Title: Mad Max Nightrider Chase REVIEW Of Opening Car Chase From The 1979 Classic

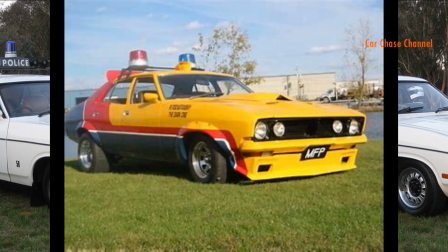So it looks like they took these cars, beefed up the power, added scoops and wings, and gave them a fancy paint job.
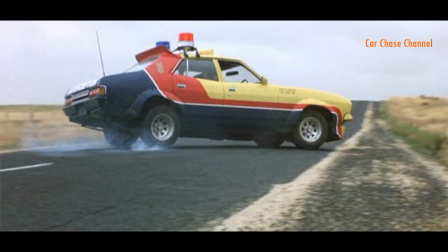Now this does a number of things. On a storyline level, this shows the audience that the police mean business.
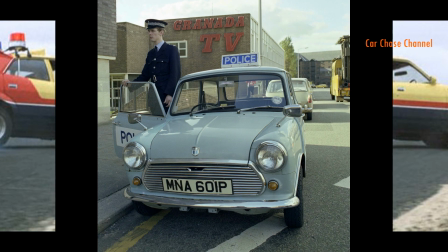They aren't driving around in little panda cars trying to catch bad guys.
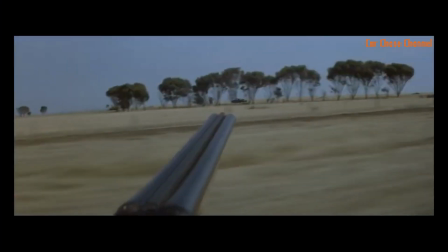They're fully equipped and determined to run the bad guys off the road, which also implies that there's enough bad guys around to justify this.
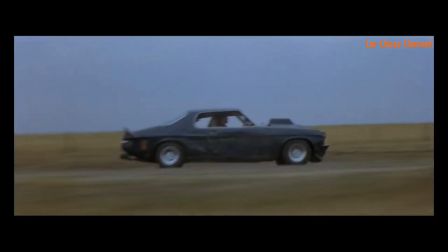On a technical level, the majority of car scenes take place in the outback, so a white police car would just get lost in the background.
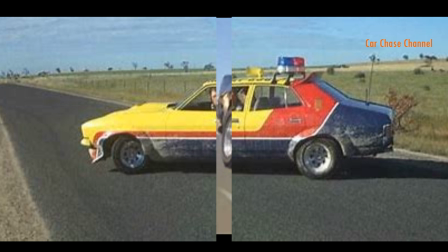So by using bright colours, the cars stand out, and as we'll discuss later, it's easier to convey speed when you have contrast.
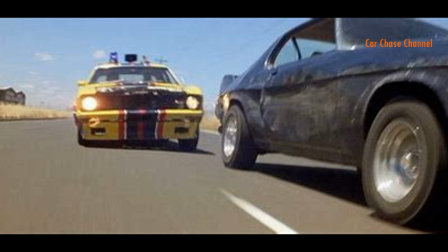Speaking of contrast, there's already damage on the cars when we join the chase, which gets way worse as the chase continues.
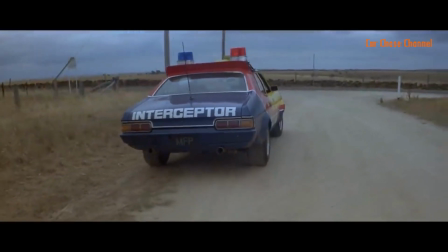But Max's car is a gleaming, perfect example, which tells the audience he's the best driver.
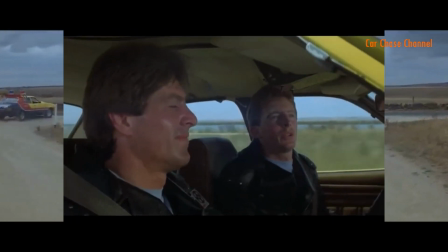Now there are a few scenes where it appears that they're all show and no go, but we can forgive this because of the way they look and sound.
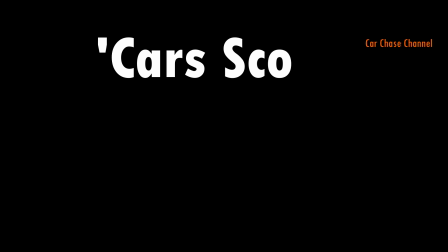Their look perfectly sets the scene for what is to come, so my score is a ridiculously high 9.5 out of 10.
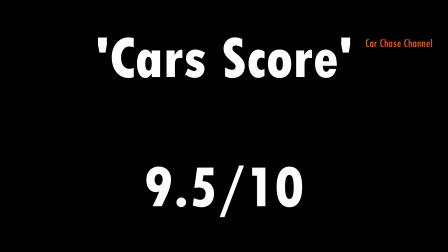Now let's look at the characters.
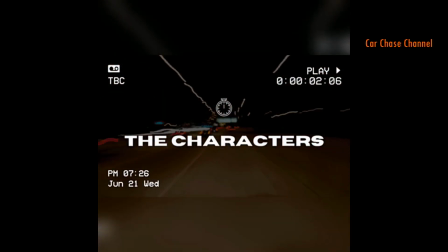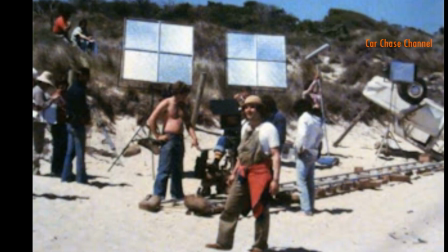Right, now the tricky part of this chase from a movie making point of view is that along with the action, it also has to introduce several characters and an overall theme for the movie.
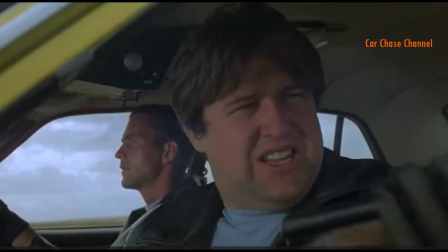So we're first introduced to 4 cops and the Nightrider. There's Charlie and Roop, 2 pursuit cops, pretty far removed from the police force we'd actually want.
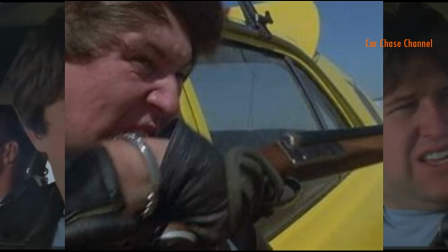They're reckless, they're dumb, especially Roop,
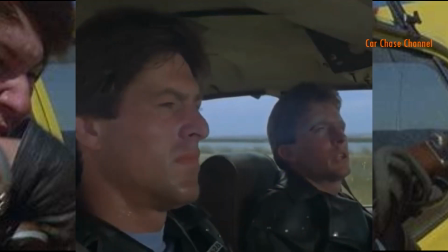but they are determined to stay in the chase. In the other car are Scuttle and Sars, who are more calm, collected.
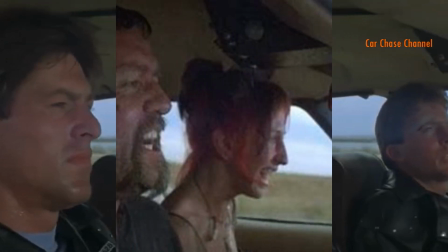They're the more experienced interceptors. The Nightrider is the escaped gang member.
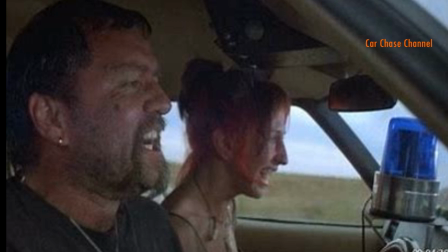Now he gives us an insight into the type of people who are taking over the roads. He's a crazed maniac.
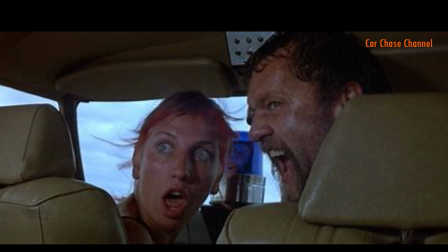He seems to be loving the chase. And along with his girl, he sees the MFP as something to play with rather than to fear.
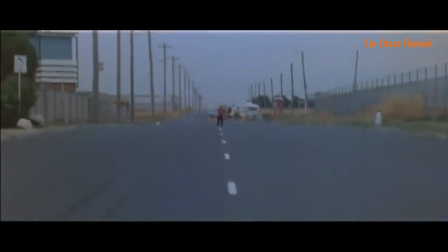And when a toddler steps into the road, we only need a lick of their lips to show us exactly what we're dealing with.
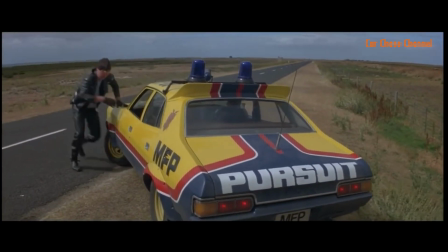Now the juxtapose from the chaotic chase to the calmness of Max is done pretty perfectly.
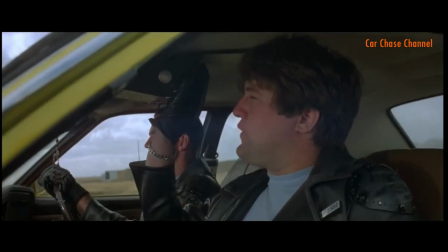He doesn't have a ton of lines or a backstory or anything like that, but the way it cuts back and forth from the chase to Max gives us a good insight to him.
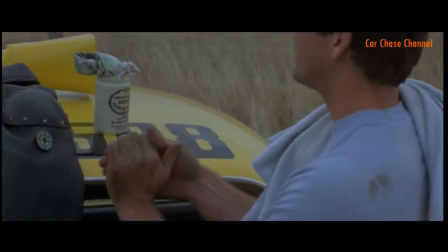There's actually a movie trick in there where they only show bits of Max, so an arm here or a foot there.
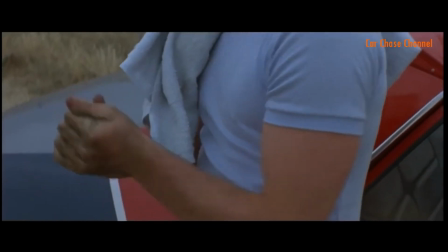By hiding him, it actually tells us that he's the focus.
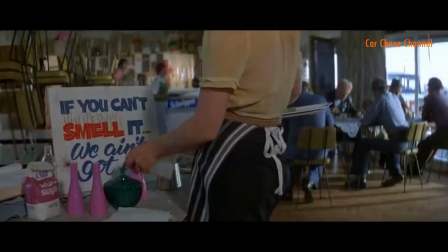Now midway through the chase, there's a scene that we're going to discuss later, and we're introduced to Goose.
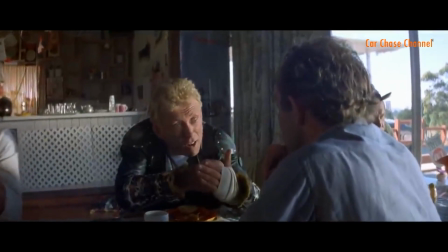Now Goose is the MFP's crazy motorcycle cop, and he's also Max's best friend.
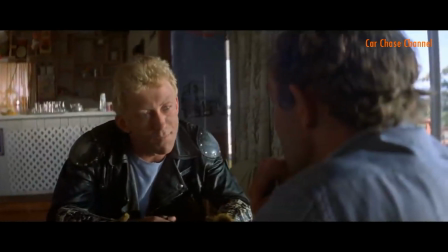So the contrast from the norm shown by each of these characters, it sets a tone for what's going to come, and it establishes each character.
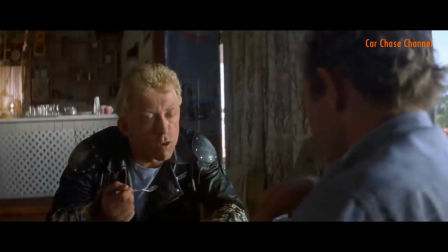Now the norm will change as we settle into the movie, so we start by showing cops not acting like traditional cops.
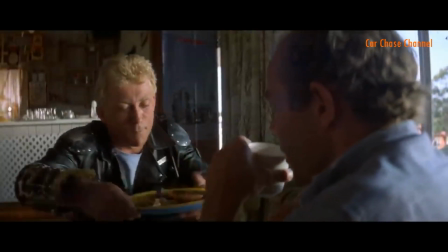We show a bad guy who isn't acting like a regular bad guy.
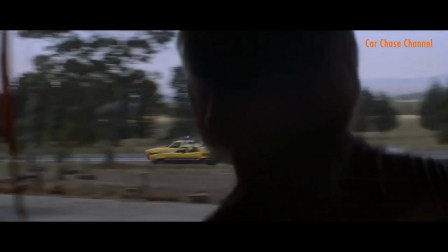So by the time we get to Goose and Max, we've already accepted the new movie norm, so them acting relatively normal, it now stands out.
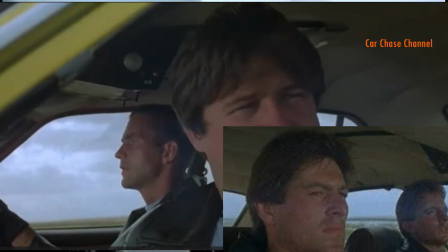Now Scuttle and Sars, they're meant to be forgettable, they aren't the focus. Charlie and Roop, they show us how burnt out the cops have got.
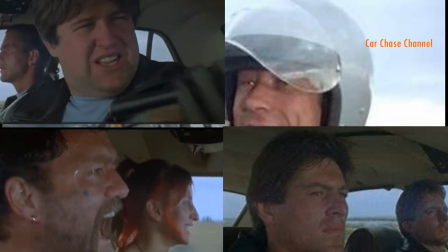The Nightrider, he's a memorable character and his legacy will live on throughout the film.
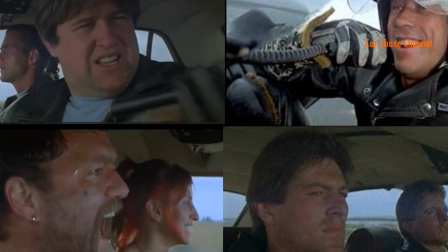Goose is a lovable idiot with just the right amount of crazy for us to think maybe he's a match for the gang.
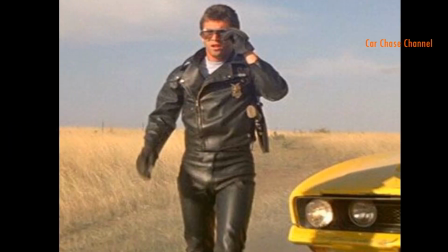But it's Max who's clearly the star of the show. He's the go-to guy. He's essentially our only hope. So as far as the chase scene goes, the characters are instantly strong and set the stage well.
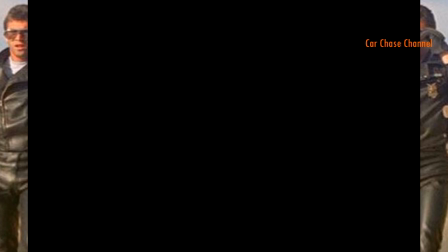As the chase progresses, we're rooting for Max, and that's the whole point. So I'm going to give an 8 out of 10, with my only wish being that Goose was more involved.
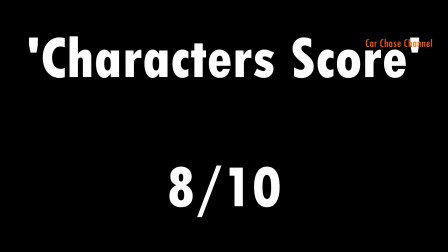Now let's have a look at the locations.
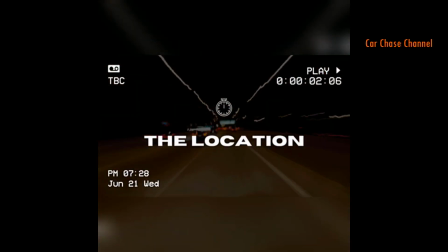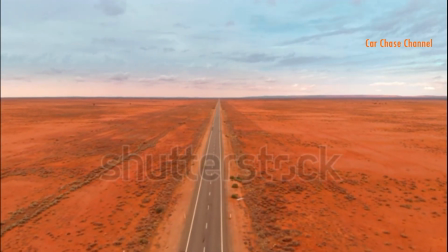Now the location can make or break a car chase, and by using the outback for the majority of the chase, they have made it more difficult for themselves.
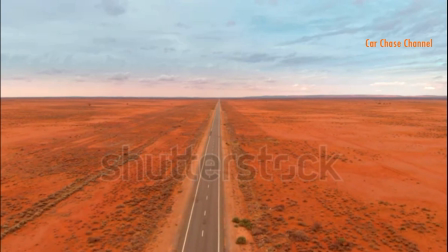For a car chase to work, we need speed, we need danger, we need obstacles. So when you're driving in a straight line with nothing else on the road, even just speed is a hard thing to portray.
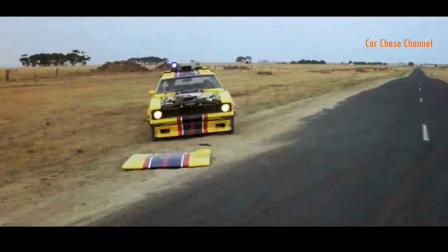Now we've already spoken about using bright paint jobs to make the cars stand out, and there are several camera tricks used to really show us some speed.